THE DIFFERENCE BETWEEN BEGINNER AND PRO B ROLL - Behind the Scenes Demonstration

Something that I think is really important when you're shooting your videos it's super easy to be like cool I want to get shots those waves that's super interesting definitely something i want to film i also want to get shots these houses that's really cool something i want to film and what people often
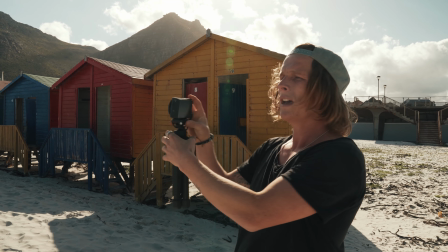find themselves doing is they kind of like point the camera the house and then they pan down to those waves over there and sort of get a shot of that and that's fine a lot of the time but what you want to try do is isolate individual subjects and focus on getting a
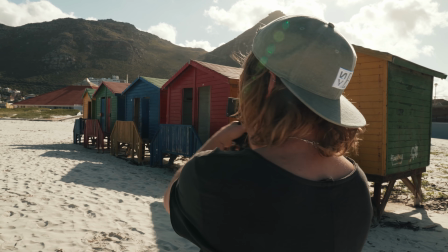shot of just that one thing at a time so instead of kind of just moving my camera around i'm going to be really intentional with my shots and I'm first gonna get one really nice shot of these houses here and then I'm gonna walk down and get a nice shot of the waves and split everything up into their own little shots and when you're editing you can put them together and it's gonna make a way nicer flow to your edit and it's gonna end up looking way way better so our next shot that we're gonna get is one of these houses here and I'm gonna try get it kind of backlit with the fun behind it unfortunately right now the Sun is actually still quite high in the sky it seems we're not filming any people's faces aside from my face that you guys are watching right now and I'm like squinting in the light but in this B-roll video we're not gonna be seeing any people's faces too much so it's not too much of a worry. I'm gonna try here get ready down low.
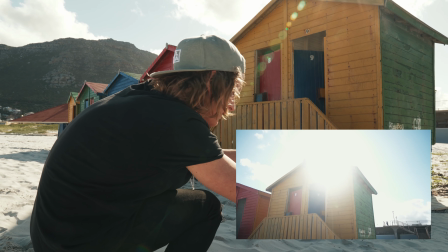I'm gonna start my shot just on the side of the hut and then I'm gonna slide across and kind of like get that Sun to disappear behind it and then come out again.
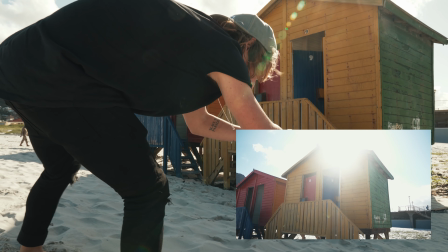So I'm starting here.
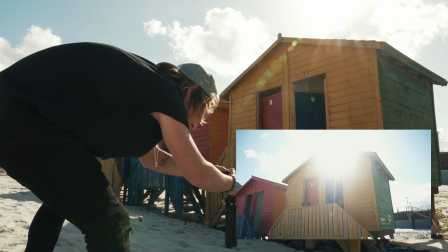now that we got that shot of the house now we can get our shot of the waves because we're separating them so let's head down here to the wave another thing that i think is really important is when you are filming your videos it's important to like get up in the action you
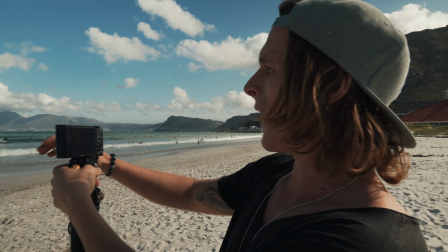know so instead of just standing back here kind of pointing my camera at the waves and like getting a shot down there i'm gonna move around i'm gonna like get involved i'm gonna head down here and like really get up close for that action it makes it way more immersive and more interesting
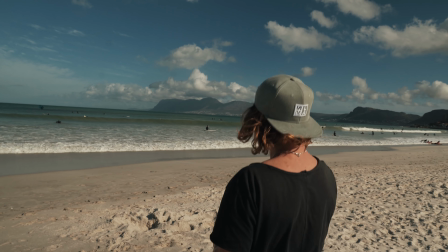to the viewer so let's head like right down here to the shoreline and get a shot of the waves right here like close to the water and something else i'm going
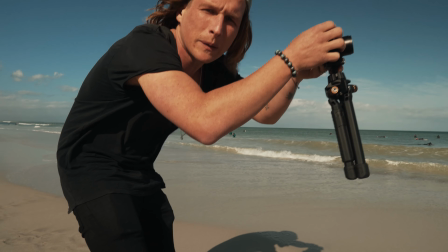to do is just get like super down low because being up high is fine but you see that all day like changing
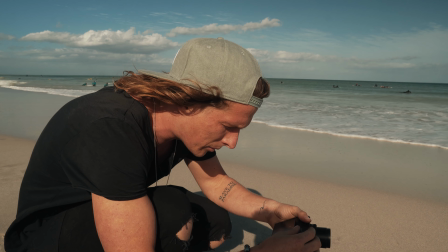your perspective and being down low really adds an interesting perspective as the viewer and you're going to end up getting something much more interesting
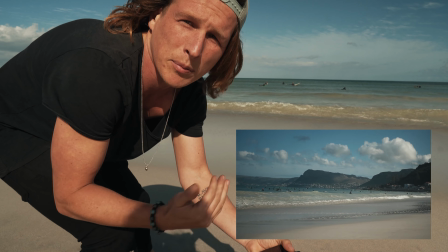i'm going to just keep my slide movement going and i'm going to keep the direction the same as all my other shots that I've been doing as well.
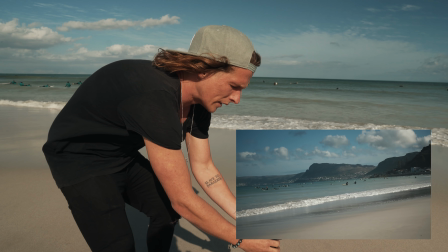So I'm gonna go from right to left keep them all flowing in the same direction that's gonna make them cut together way better.
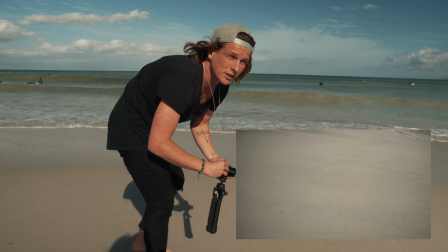Then I'll do one way close up of the waves like over there.
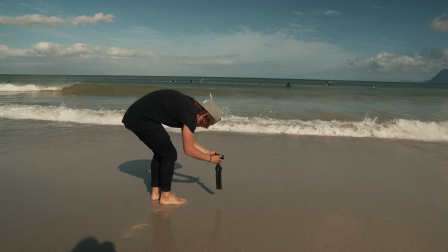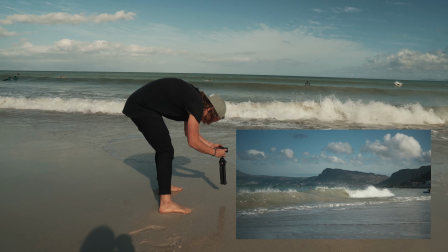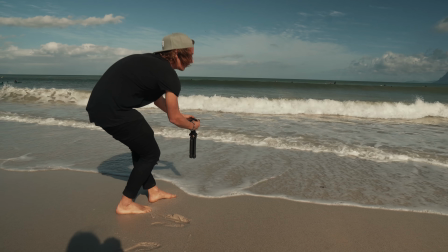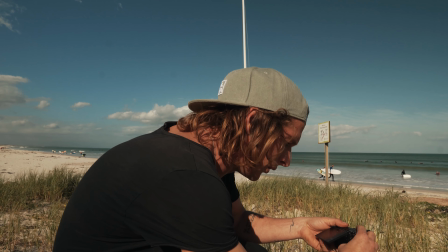There's these guys walking with this surfboard that looks really cool. I'm just gonna grab this shot quickly of them.